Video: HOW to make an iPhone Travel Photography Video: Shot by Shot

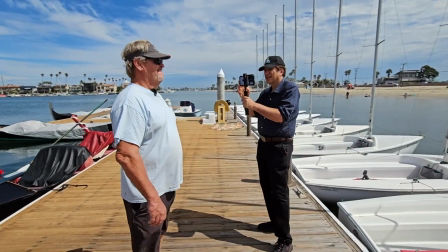(8:16)
And as you can see, I kept moving and moving and moving to try to get the right direction so that we could see his face,
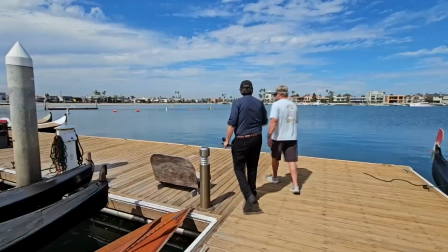(8:24)
but he was covered in shadows. So how to fix? Get in the shade.
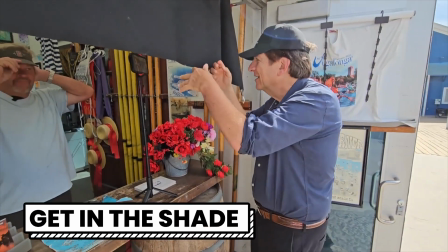(8:29)
We walked back up to his office,
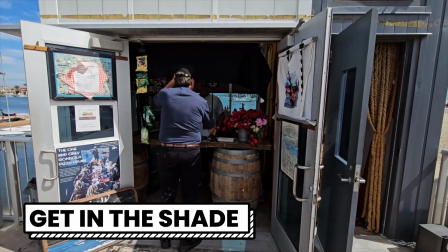(8:33)
which was covered with artwork of gondolas, and he was in the shade, and it made for a really nice shot.
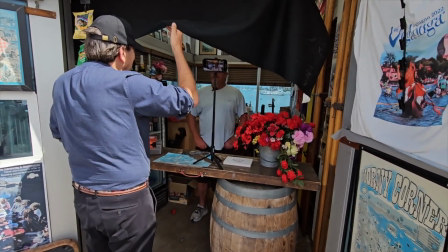(8:39) All right, so tell me about the idea. So it started as a business project up at USC.
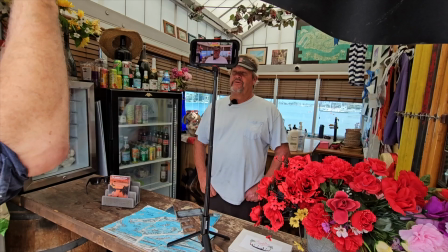(8:45) I grew up here in Naples, and I knew the history of the island, being that it was kind of conceptualized and built back in the early 1900s.
One question I get is, I know you shoot all your episodes on an iPhone. Do you edit on the iPhone too? Do you do the whole episode on there? How? Well, no, I don't. It's too small. I do not like editing on the phone. I don't even like editing on the iPad, though other people do. I love my MacBook Pro.
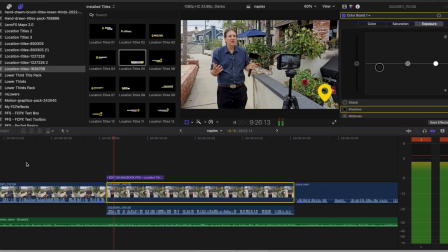(9:13)
I like the 16-inch screen. I have way more control with the on the MacBook Pro. I have multiple lines, different audio, different video, and it's just too hard to do it on a phone. The best you could do is a little reel, a little Instagram reel or a YouTube short as like sort of a one-shot or two-shot. But even those, I prefer doing on the computer as well. Okay, your travel recap here.
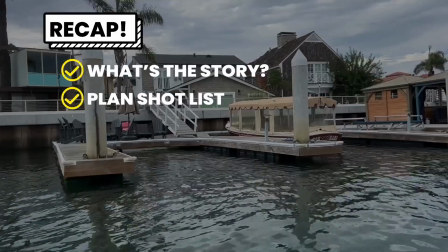(9:37)
What's your story? Plan the shot list. How will you open the video, with a stand-up or a voiceover?
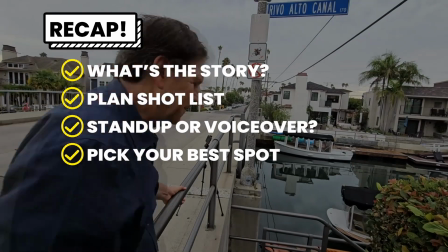(9:44)
Pick your best spot for the stand-up. in the shade.
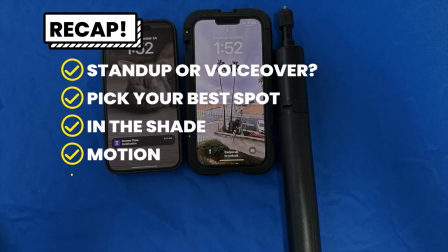(9:49)
Get motion as much as possible in your shots, keep the gear simple, and improve audio with microphones. So that's how to make a travel video on an iPhone. Did that help? Are you concerned that I only focused on the iPhone and I left out the Galaxy and the GoPro and the Insta360? Well, don't, because there's separate videos coming using all of those cameras in future weeks. Meanwhile, let me hear from you in the comments. Don't forget to do me a favor, like, share, and subscribe. And I'll see you, everybody, on the next Photo Walk episode.
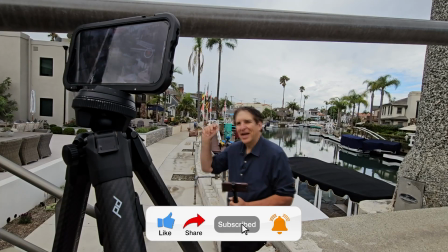(10:20)
Bye-bye.